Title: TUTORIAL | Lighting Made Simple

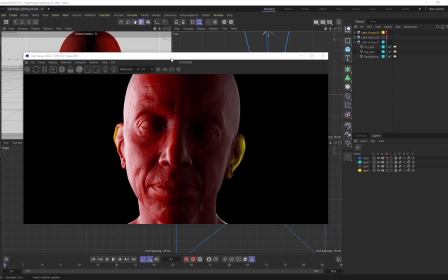Yo, what's up everybody? It's David Brodeur AKA Brilly, and today what I'm going to show you is how simple lighting can be inside of 3D. We're going to use Octane here with really some basic lighting setups. You'll see here if I expand all these open, in each one of these different light groups, I have a maximum of 3 lights only.
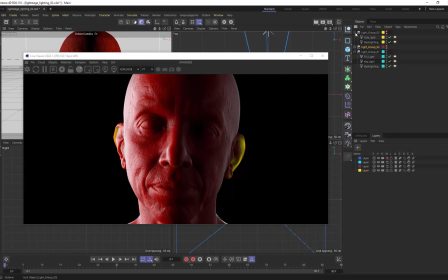And this one 2 and this one 2 as well. You don't have to overcomplicate lighting to make good 3D renders. And I think this is something that young artists and artists that are just starting out make this mistake very frequently, which is they overlight.
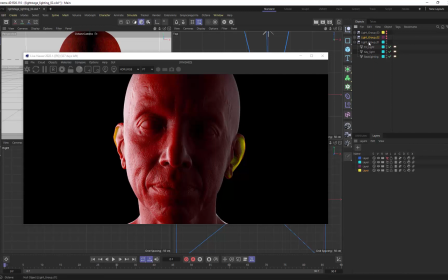So if you're falling into this problem of overlighting, what you can do is start reducing your lighting.
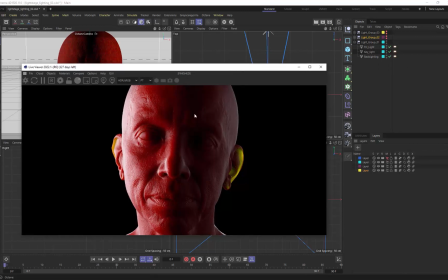So let's take a look at some of these examples here and what we actually have set up. So to get a look like this, all you have to do, now let's actually backtrack.
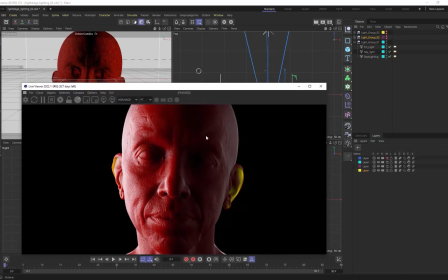When I do anything that's got subsurface scattering, where there's a material that absorbs light and light scatters through and exits through that material as well, I like to backlight it, and I highly recommend you do this also.
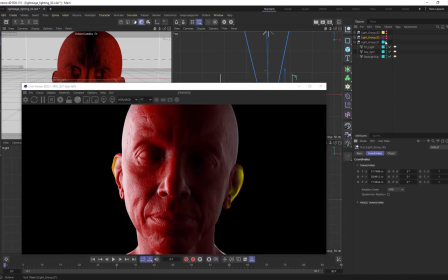Even if you're lighting with an HDRI, come back in here and throw a light behind your object, because that's how that absorption is actually really going to begin to look really good.
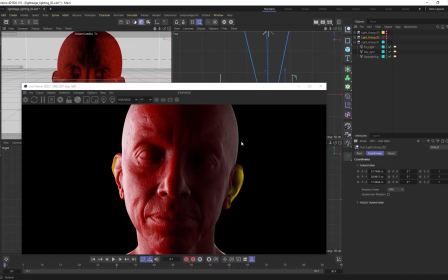If you don't have that backlight, it tends to just flatten it out, and there really seems to be no purpose of using a material that absorbs light. And so if you look here, we've got our backlight.
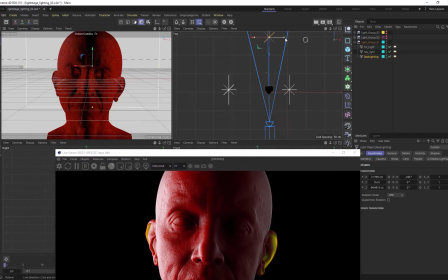Let's just look at our overhead view, and I've got that backlight all the way placed behind the human scan. These are light stage assets, by the way, all from Otoy. You should definitely hop on and check them out. I've done a bunch of tutorials using these assets recently. They're pretty amazing.
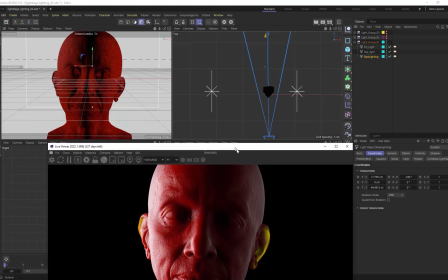Obviously the quality is pretty insane, and so I have one light all the way in the back there, and then I've got a key light, and this key light is just 90 degrees off to the side,
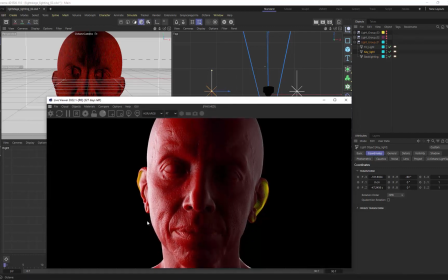rotated, facing exactly on this left side here of the character's face.
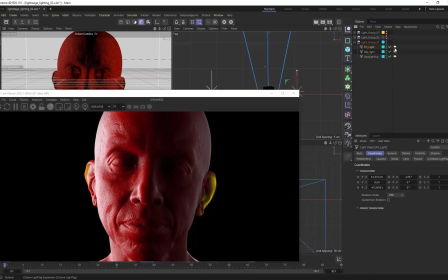And then I have a fill light, and if we actually go into some of these settings here, so you take a look at the light settings, the fill light, look how low I have it set. If I turn that fill light off, you're going to see that it basically just disappears on this right side.
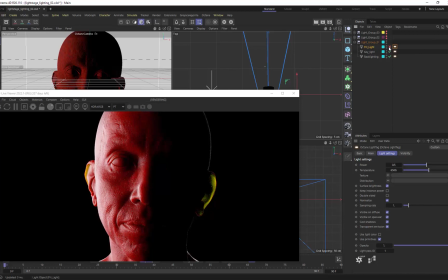I don't really like that. I don't like something just dipping to black. I want to give the audience something to look at. I could go even lower with this. Let's go like 0.25. Just give some kind of substance, that there's some structure there. I do prefer 0.5 for this one. Let's check out another one here.
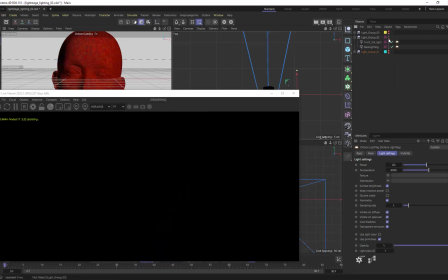So let's hide this. And let's go into my second light group. And so in the second light group, again, a really, really basic setup.
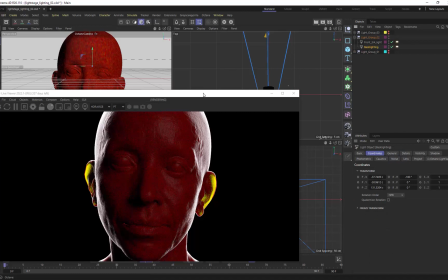So what are the differences here? Well, for this one, my backlight, I actually have very large.
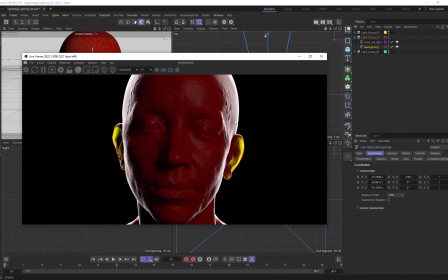See how large that is behind the character? And so that's really filling in and kind of getting this each side of the face, but giving me that nice backlight look. And then I've got a front 3/4 light, which is giving me some nice like contrast and shadows and a little bit of an angle.
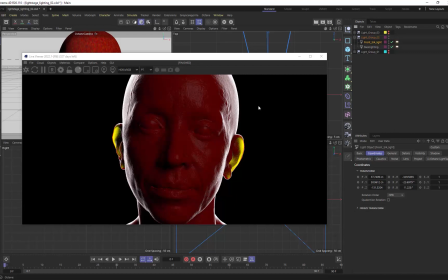What you don't want to do is light this straight on from the front. You can do that from the back for nice backlighting, so this material absorbs color, but not from the front. From the front, it will flatten everything out. And so that's why you'll see this light here,
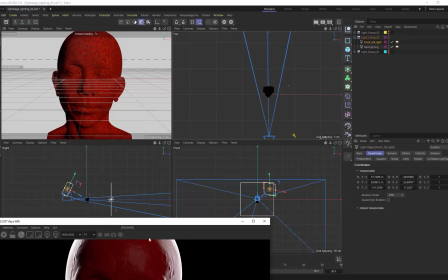this front 3/4 light is up and kind of looking down at an angle onto our character.
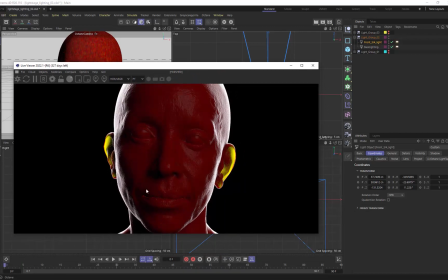And so that way we're able to get some nice contrasted shadows on the left side of the face, and on the right side of the face, we fill in some more of that detail.
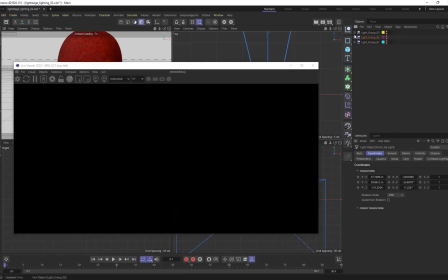Now let's take a look at the final group here. So for the light group 3, let's turn that on.
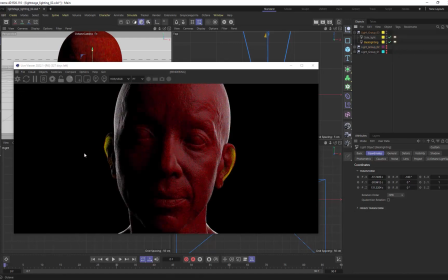And again, backlighting. Remember, backlighting is crucial for this stuff, but again, I simplified this one even more.
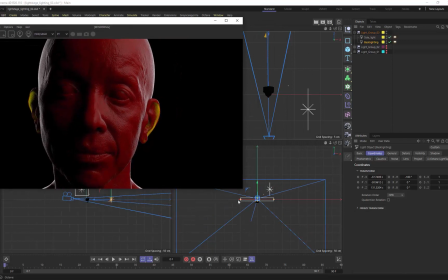So we have one backlight, but this backlight is very wide, but not that tall, right? So we made this one pretty slender, and the power is, down low, but this all depends on how close the light is to the character, the type of material you have.